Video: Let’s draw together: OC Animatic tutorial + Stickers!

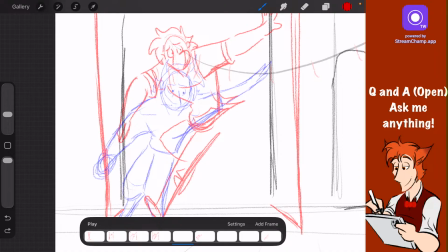11:38 Quick reminder, if you weren't here last stream, the arc is the path in which an animation follows.
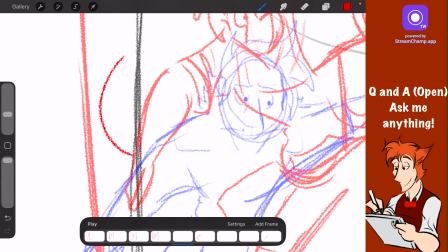11:45 Usually it looks like a curve, hence the name, arc.
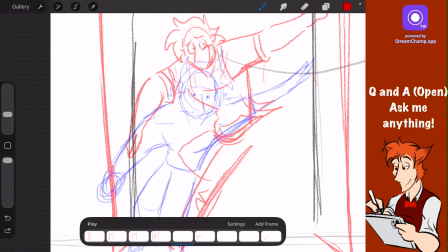11:50 And while not all animation are in arcs, a great majority of professional films were made using the arc. Because the motion of going around in this half circle helps with the flowing of the animation, and in my opinion, always made it look nicer.
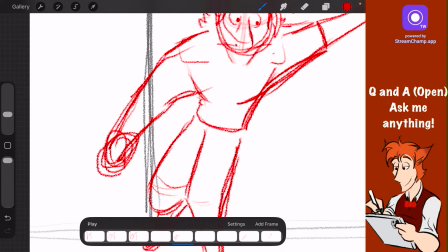12:12 So I'm gonna try and fix this, as I think it looks alright, but I might want to have his hand out a little bit.
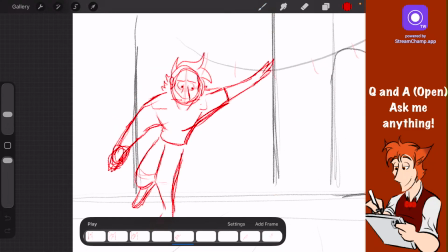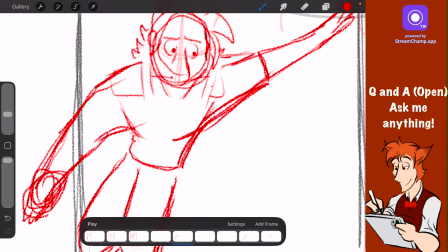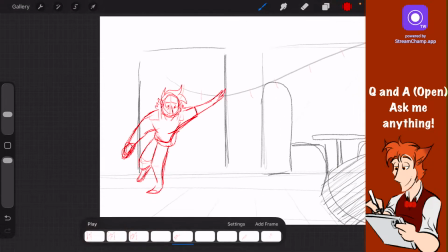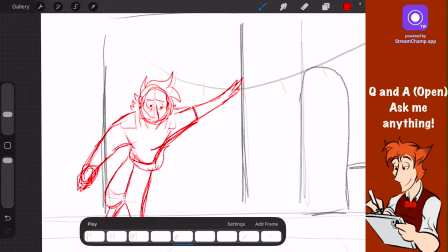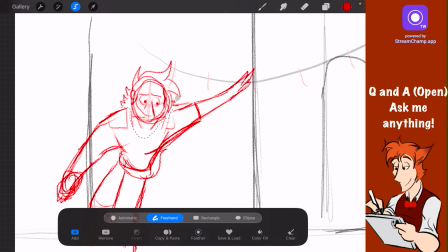12:41 Another difficulty I find with this shot is the idea that since Clay is coming through the door,
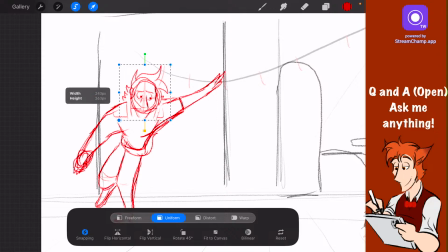12:47 he is going to grow just slightly because... Okay, look at it this
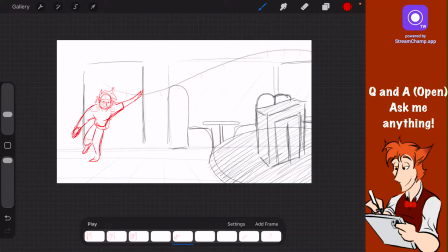12:52 way. Your canvas is the camera of your shot. And if he's further away from me, he's going to be small. But as Clay comes forward through the door, he's going to get slightly bigger just because he's coming towards the camera. But as he turns, he should maintain the size.
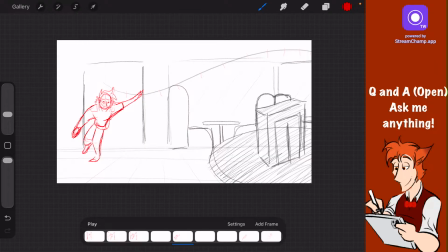13:11 This is how we create the illusion of perspective and a handheld camera.
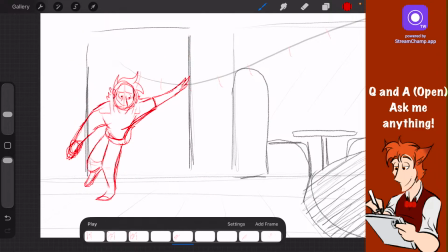13:21 Okay, so he's taking a very big dive here. So I think I'm going to just move him over just slightly.
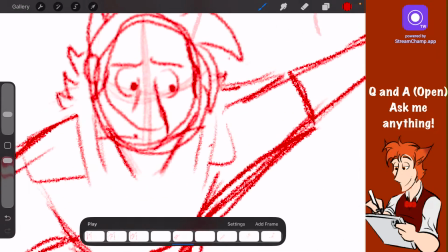13:38 Okay, so this is all I'm going to do for Clay in the beginning, is just kind of rough out his shape and add a bit of his clothes.
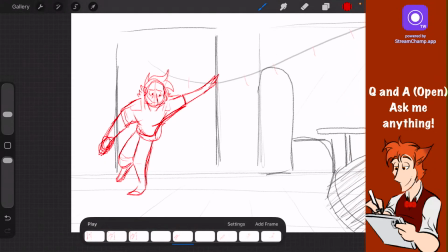13:46 But I'm not going to spend a long time on them, because that's for the line art phase. The only clothes I'm going to draw out in detail is the apron and the ending of the sleeve,
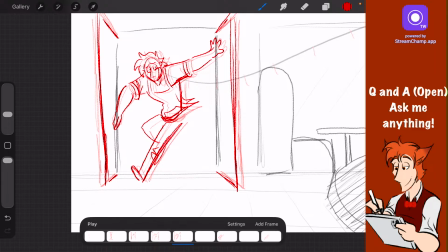13:57 because those are going to have a little bit of motion when you move. Animation is a lot of prioritizing.
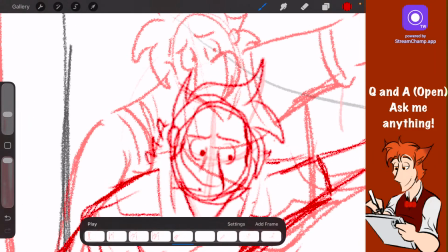14:07 It's good to know what you'll be prioritizing in each shot. For me, it's shape first, detail second.
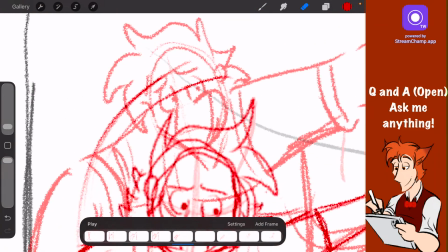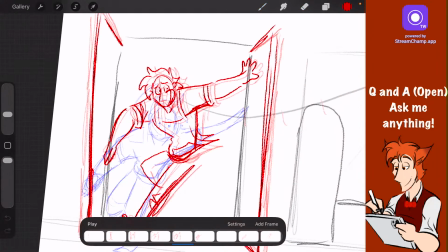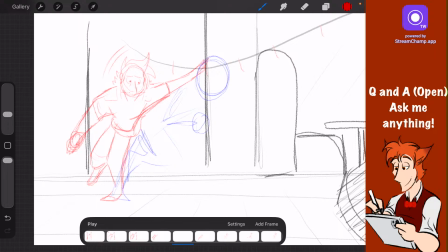14:31 We could have another shot of him ducking down here, but I think we're going to try and go without it just to see what it looks like.
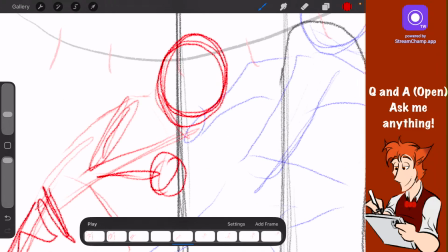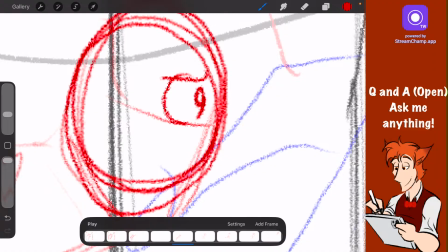14:44 Don't be afraid to experiment a little bit in your animations. If you're not quite certain how something looks yet, just put it down on the page and see what works.
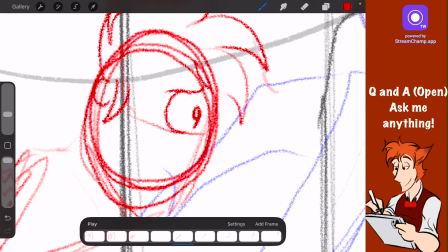14:55 I always get this problem in my head where I think that I need to have every
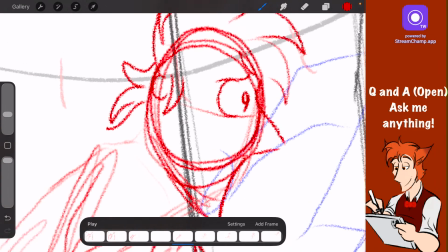15:00 frame be exactly perfect because I don't want to go back and fix it.
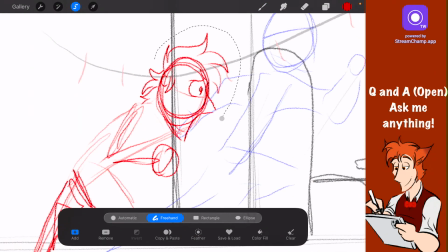15:06 When the truth is, a lot of animation is trial and error.
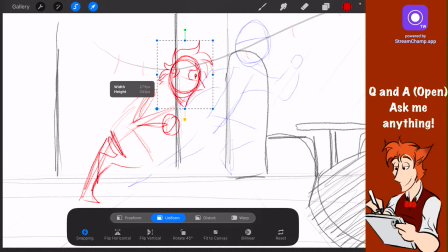15:10 Like this, for instance, the anatomy is totally off, so I'm going to use this as an opportunity to slowly put it back together again.
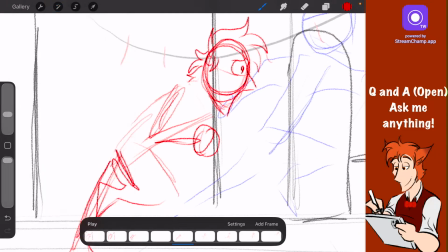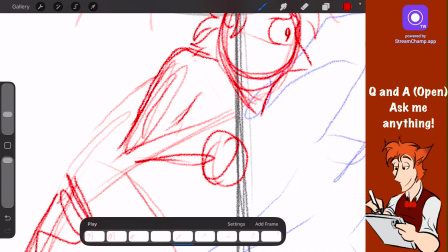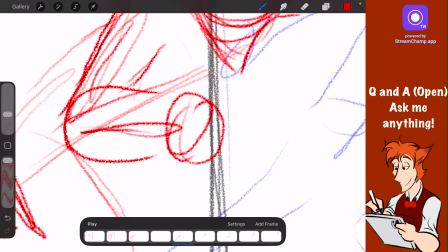15:28 Oh, I almost forgot. Feel free to get your own tablets out to dust off that sketchbook. I'm just here to be your background noise. And a little bit of an advice coach.
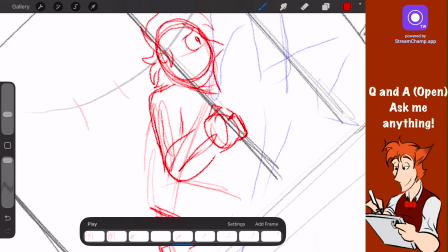15:39 Nothing serious, though. Just a little bit of me rambling.